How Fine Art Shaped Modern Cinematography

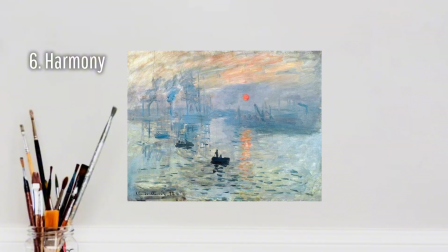(4:07)
It's achieved when elements in a framework work together rather than competing. The visual palette of Fantastic Mr. Fox is a masterclass in harmony.
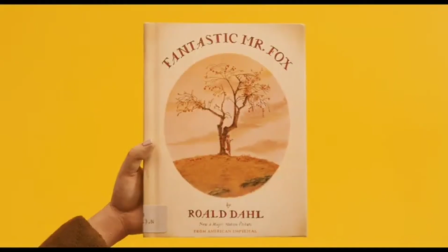(4:16)
The soft lighting matches the autumnal and warm colors, wrapping the audience in a safe, predictable world.
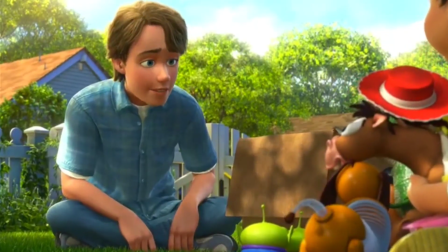(4:25)
Even in a tragic scene, Toy Story 3 uses visual harmony to convey a sense of peaceful acceptance
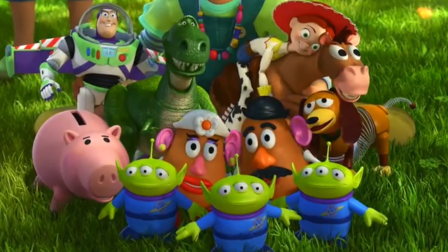(4:31)
and bittersweet nostalgia that both Andy and the audience who grew up on these characters feel.
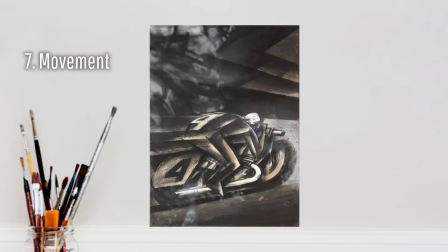(4:38)
In a painting, movement is an illusion. The artist uses leading lines to trick your eyes into traveling across the canvas.
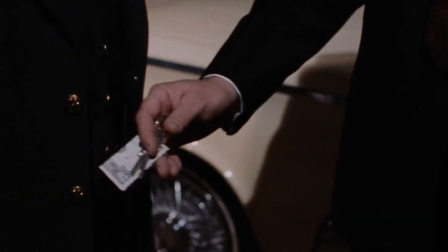(4:46)
Cinema adds literal motion. Watch how your eye moves across this shot from Goodfellas.
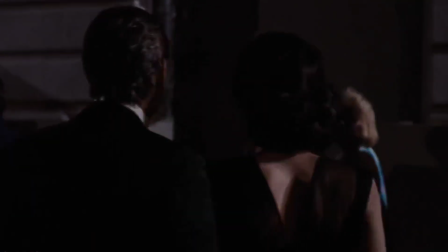(4:51)
The camera tracks Henry and Janice through the Copacabana,
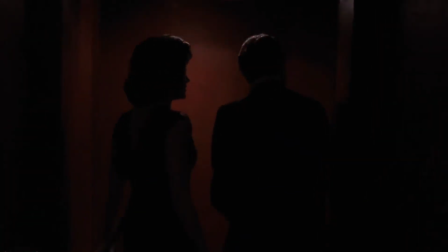(4:55)
while the geometry of the set pulls your gaze deeper into the background. In the Blair Witch Project, movement isn't just kinetic, it's narrative.
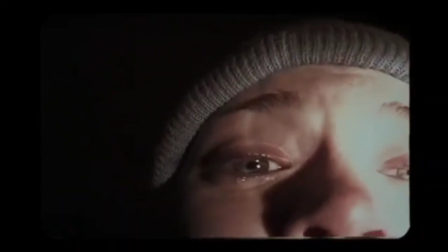(5:02)
The flow of the camera movement mirrors the realism of real-world found footage. This grounded perspective makes the horrors of the film feel even more authentic.
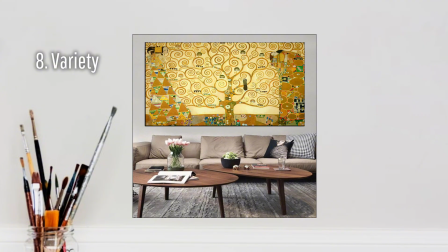(5:10)
Variety is the spark that keeps it interesting. Too much unity creates boredom.
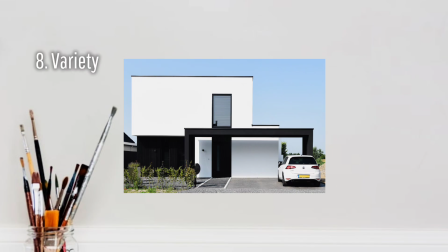(5:15)
Master filmmakers know how to inject a sudden burst of visual variety to jolt the audience awake.
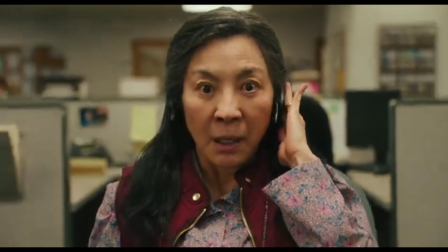(5:21)
Look at Everything Everywhere All at Once and how they introduce variety.
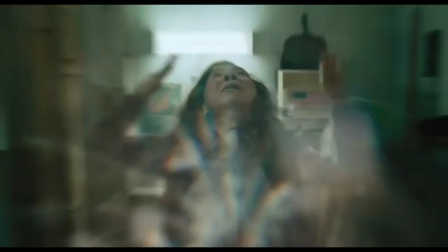(5:25)
The film has been mostly static and predictable, but suddenly, the cinematographer introduces Evelyn's first official multiversal jump to signal a shift.
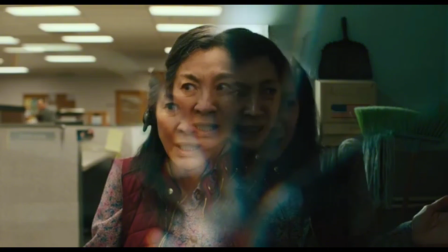(5:34)
This balance between unity and variety is what makes Coco feel so alive.
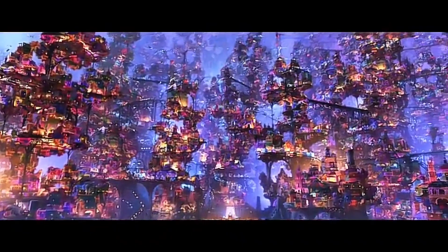(5:38)
The filmmakers vary the textures, lighting, color, and scale of the environment to make sure every single moment feels distinct, yet part of a whole.
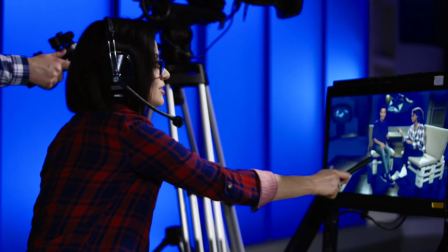(5:46)
Ultimately, cinematography isn't about just the technical settings like ISO or f-stops.
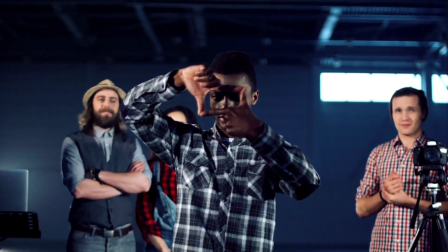(5:52)
It's about composition. It's about taking the timeless tools of fine art and adapting them to a moving canvas.
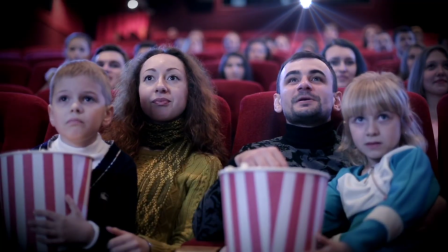(6:00)
The next time you watch a film, don't just watch the story. Look at the frame.
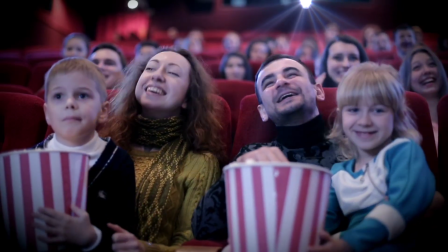(6:05)
What principles are they using to control your eyes? Let me know your favorite examples in the comments below.
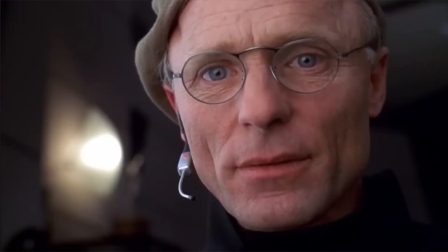(6:10)
Don't forget to like, subscribe, and as always, keep your composure. See you next time.